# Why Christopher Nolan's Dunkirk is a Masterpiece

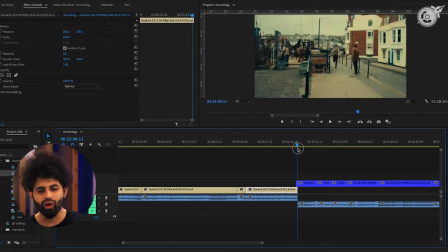741s
And then you start seeing the day of the sea coinciding with the last day of the week of the land.
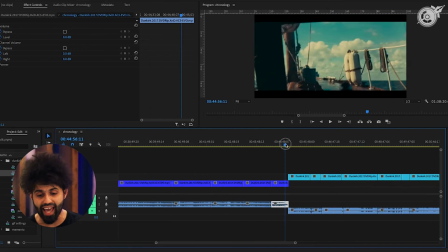747s
And then after that, you see the final 1 hour of the air storyline coming into the mix as well.
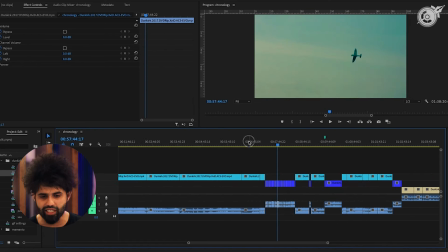753s
And this is where you see that first intersection between the sea and air storylines,
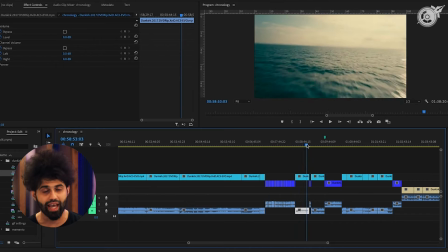759s
where the pilot who crashes eventually comes up on the same boat as the rest of the characters that we are following in the main sea storyline.
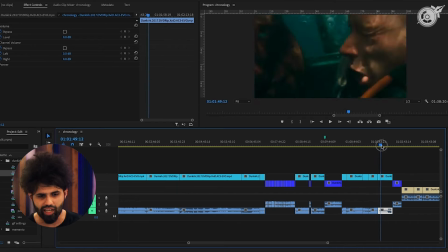767s
Then as we move a little ahead, you get to see stuff that's happening on land, on sea, on air.
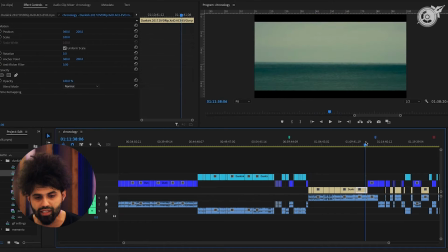773s
And then this is where, in particular, the land and sea intersection happens.
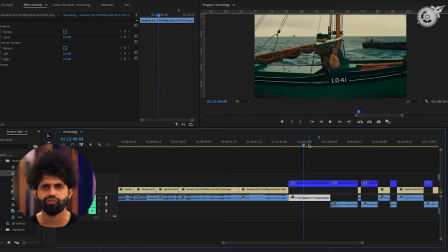779s
Right? Where the folks on land see the rescue party in the form of the tiny ferries and ships and boats coming towards them.
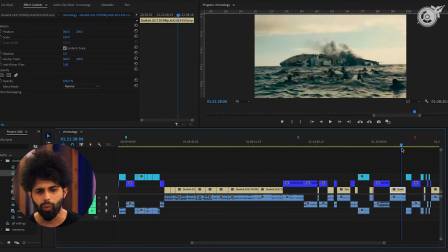787s
And then you see the intersection of all three storylines, where the massive oil liner just kind of crashes and there's the explosion,
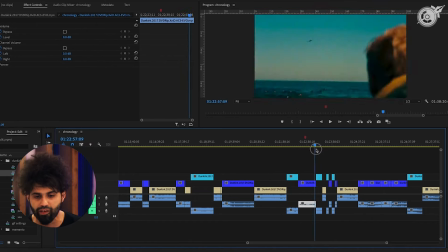796s
which we also see from the perspective of the pilot in air.
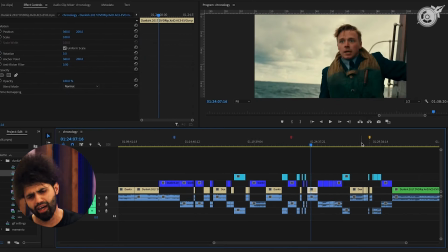801s
And then comes the very end, like I mentioned earlier, where the pilot eventually surrenders to the Germans.
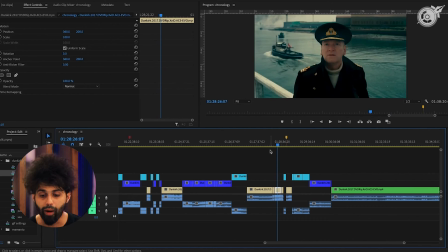809s
But as you can see, even if it were told chronologically, the amount of intersection that actually exists between all these storylines. So the reason why I did this was actually just to show you how we would have lost that entire crescendo of scene from one to the other depending on the theme had we gone chronologically this way, which is why Lee Smith and Christopher Nolan chose to go the other way. So as you can see, Dunkirk compresses time to heighten emotional intensity.
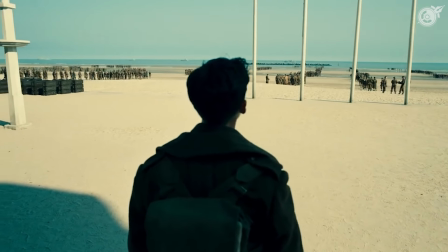837s
The 1 week storyline on the beach is marked by prolonged waiting, despair and survival,
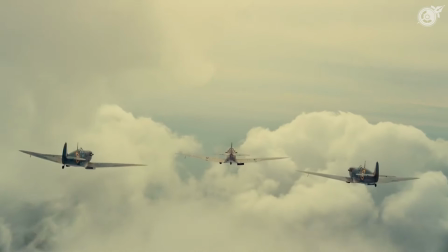843s
effectively conveying the soldier's anguish. And in contrast, the 1 hour storyline in the air creates a frenetic pace,
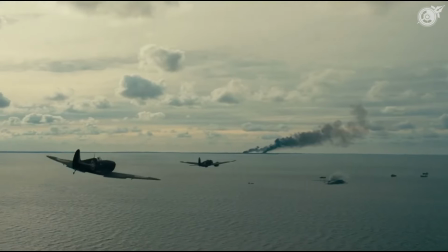851s
mirroring the intensity of dogfights and adding to the film's impact. The editing enables Nolan to manipulate time's passage, thereby modulating the audience's emotional engagement.
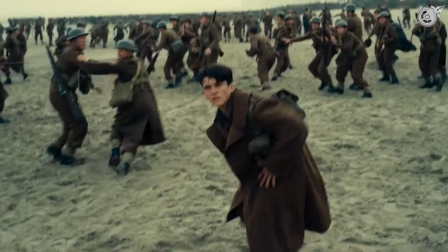863s
The film's innovative approach to narrative structure,
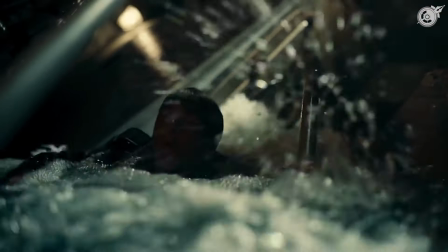867s
achieved through powerful editing, offers viewers a wild perspective on the evacuation's heroism.
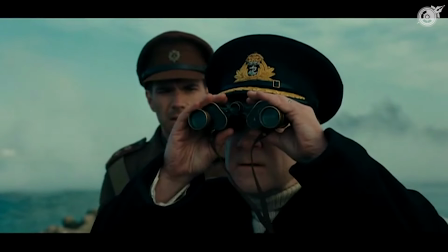874s What do you see?
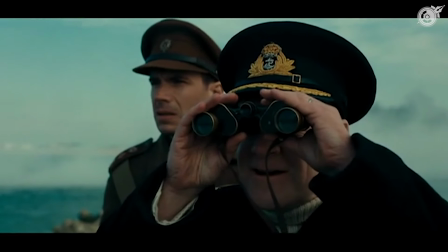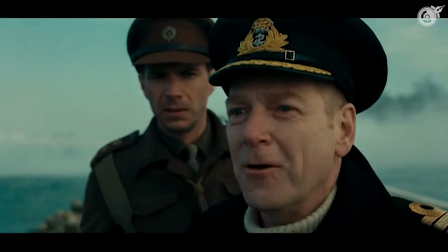883s Home.
And the human's capacity for hope more than anything else, really. And by interweaving these timelines in this fashion, Nolan and Smith show everybody how editing serves as a very potent tool to create an immersive and impactful cinematic journey.
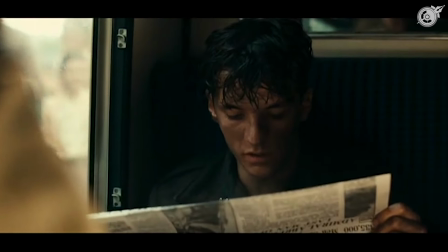904s We shall defend our island whatever the cost may be. We shall fight on the beaches.
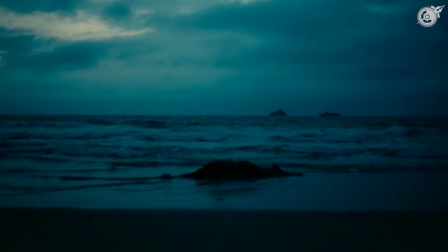909s We shall fight on the landing grounds. We shall fight in the fields and in the streets. We shall never surrender.
Hope you liked this breakdown of Dunkirk on Premiere Pro. If you did, don't forget to check out the one that we've done on Memento.